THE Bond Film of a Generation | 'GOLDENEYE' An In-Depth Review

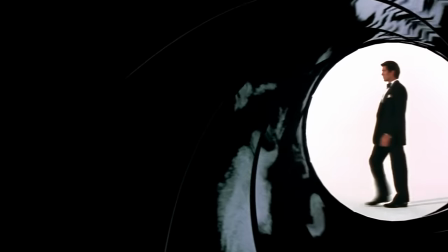It retains the iconic look of the Maurice Binder design while giving it a wonderful smoothness and depth,
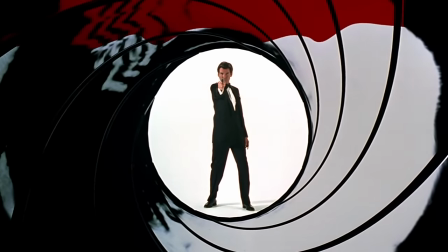and Brosnan just absolutely nails the walk, turn, and shoot. It is just about faultless to my mind,
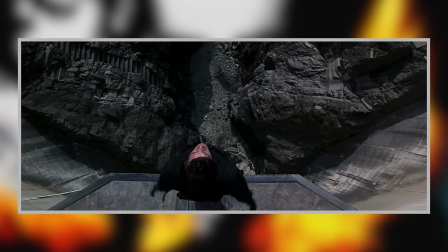and that sentiment extends into the next few minutes as we are treated to one heck of an awesome stunt to open the film, the famous damn bungee jump.
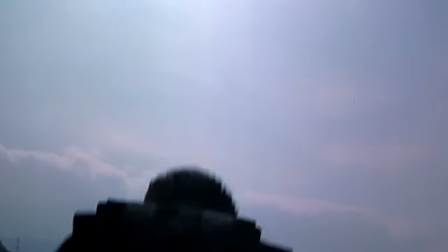It's such a take-your-breath-away moment. It's something I adore seeing on the big screen whenever I see this film in cinemas.
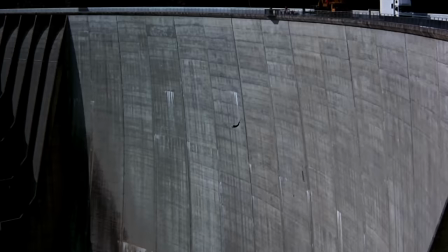Usually these Bond pre-title sequences end with the big show-stopping stunt,
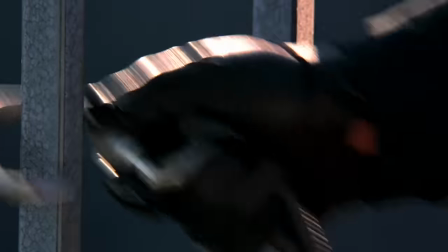but the fact that this one begins with it is so great, it creates an anticipation for what they could possibly do to top this.
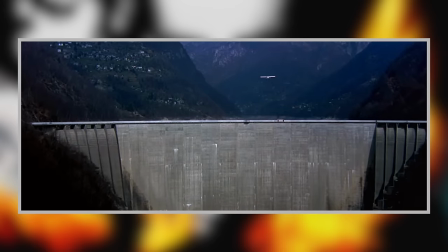Interestingly enough, the film was not always intended to begin this exact same way.
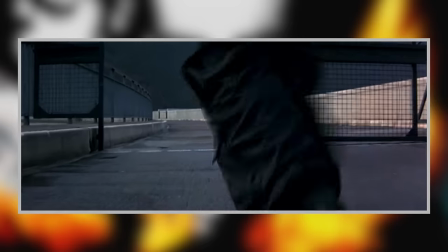Ever wondered exactly how Bond got that gate open on the dam?
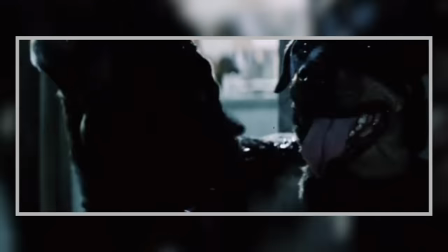Well, no, me neither, but you can see how in a deleted scene on the Blu-ray where he infiltrates a patrol shack and... hey,
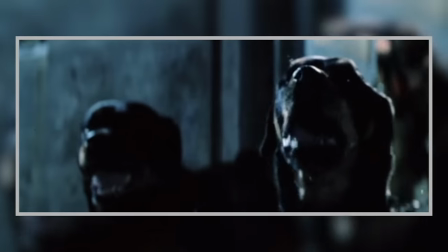it's a really short bit and would probably be very unintrusive if it was in the film,
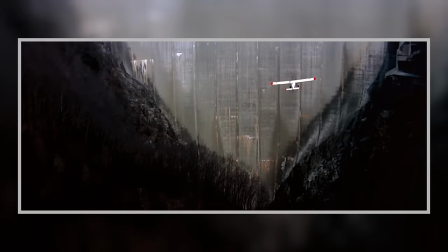but I just love the opening shot and how we stay with the dam for these opening minutes.
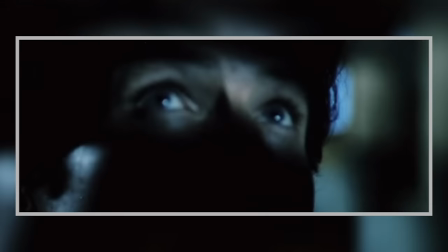Also noteworthy is that as a result of these scenes being cut, we actually get a different couple of first shots of Brosnan in the film.
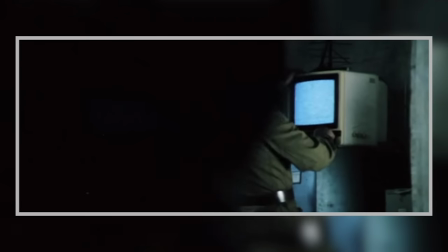I mean, obviously he's there in the gun barrel, but it's weird to think that this could have been the first real shot we got of the guy in the film.
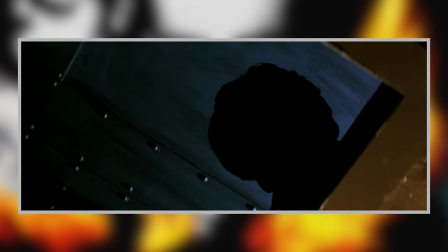I love how they tease his eventual reveal too. He's in the shadows, we just see his piercing eyes, yes pun intended.
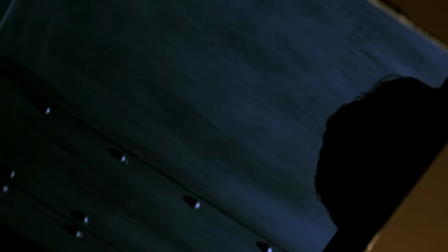It creates quite an ominous figure, particularly this shot where he's about to infiltrate the toilets. It's almost scary, really. Is there a name for the very specific fear of being watched by Pierce Brosnan from above while you're on the toilet? If so, I think I might have it. I haven't been able to sit on a toilet in peace for years.
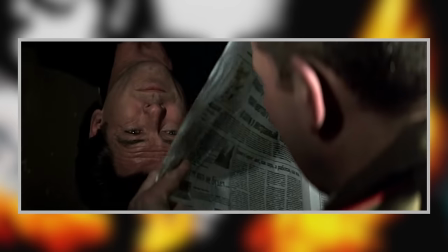Just as an aside, it is quite brave of the filmmakers to introduce a new Bond to the world in such an unglamorous way.
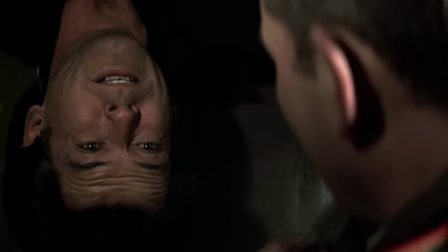I mean, literally upside down in a grotty bathroom. It's hardly as glamorous as what Sean Connery got, for goodness sake.
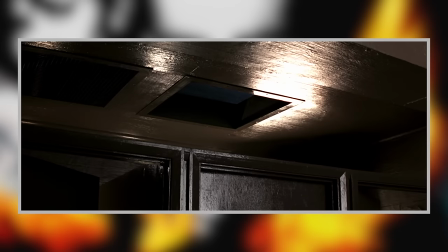And yet it totally works for this film. And there are enough badass shots of Pierce coming up.
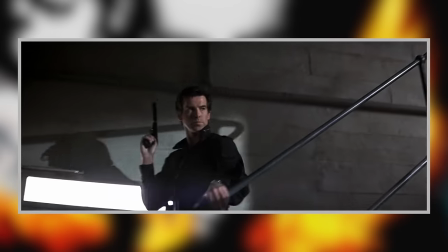And yeah, I mean, he couldn't look more the part here. As an introduction to him as James Bond, I think this sequence is quite terrific.
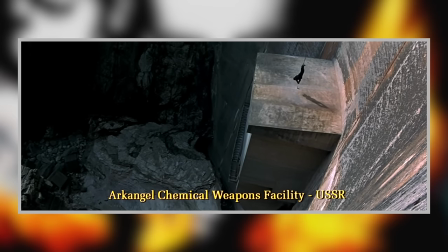Anyway, Bond is infiltrating the Archangel Chemical Weapons Facility in the USSR,
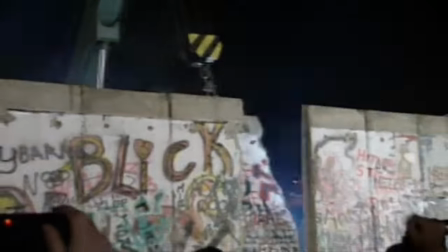immediately placing the timeline back from when the film was released in 1995.
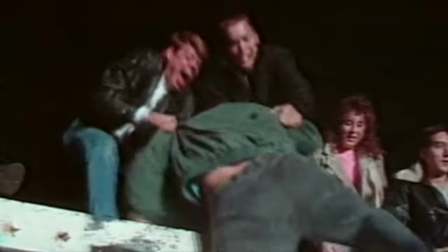GoldenEye is, of course, the first Bond film to be released after the collapse of the Soviet Union, and as the character is something of a Western Cold War hero,
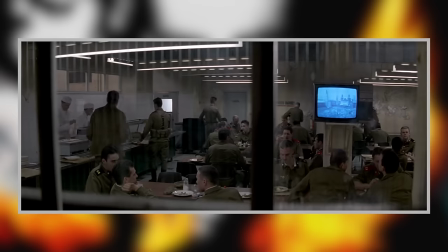I suppose that this was the filmmakers giving audiences a final taste of that conflict before moving along with the times for the rest of the film. I mean, with the Soviet Union gone, it's not as if we're going to be fighting the Russians again anytime soon, is it? Anyway, time for me to take a sip from this positively brimming glass of martini while making my next move in this precarious solo game of Jenga while the cat sleeps soundly just at the other side of the table.
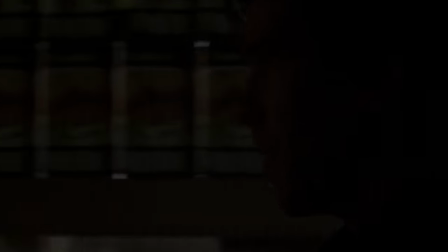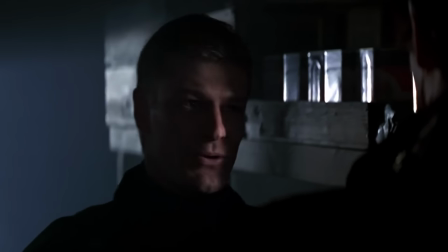Because it seems like all 00 agents need to be introduced like horror movie characters in this film,
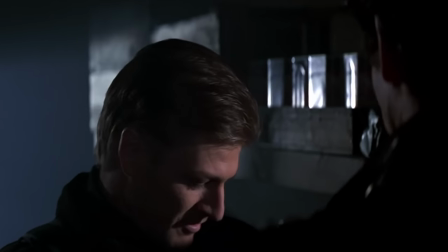the man providing the jump scare here is Alec Trevelyan, 006, played by Sean Bean.
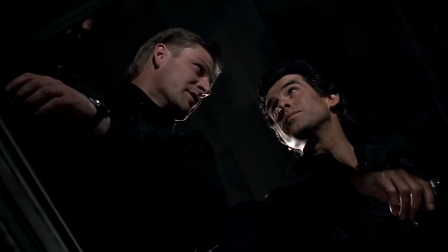James? For England. For England, Alec.
Fun fact, this scene was actually redubbed in post-production after filmmakers decided to do away with Sean Bean's natural northern accent. You can see the original version of the scene on the Blu-ray.
James? Do it for Yorkshire!
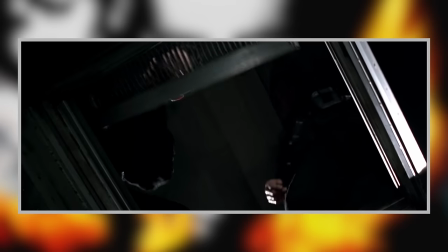For England, Alec.
It's really cool seeing James Bond on a full-on mission with another 00 agent.
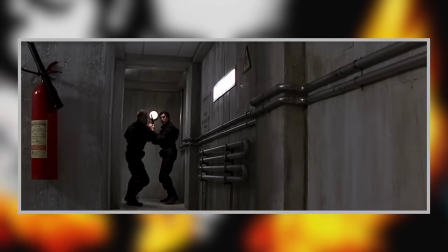We've seen and heard of other 00s in the past, but this was really the first time seeing Bond out with a contemporary,
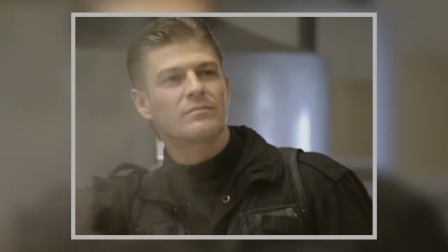and Sean Bean is just the most perfect casting. Apparently he was up for the role of Bond himself, and it's easy to see why.
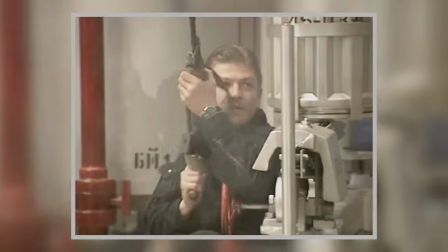He's just as smooth, cool, and dangerous as Pierce Brosnan is in this opening.
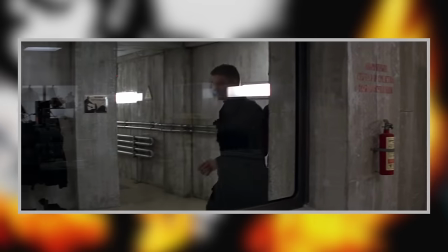There's even a slightly shocking moment where we see him kill an unsuspecting scientist in cold blood with a shot to the back.
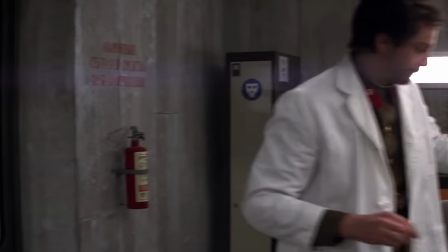It's a really small thing, but it is kind of brutal.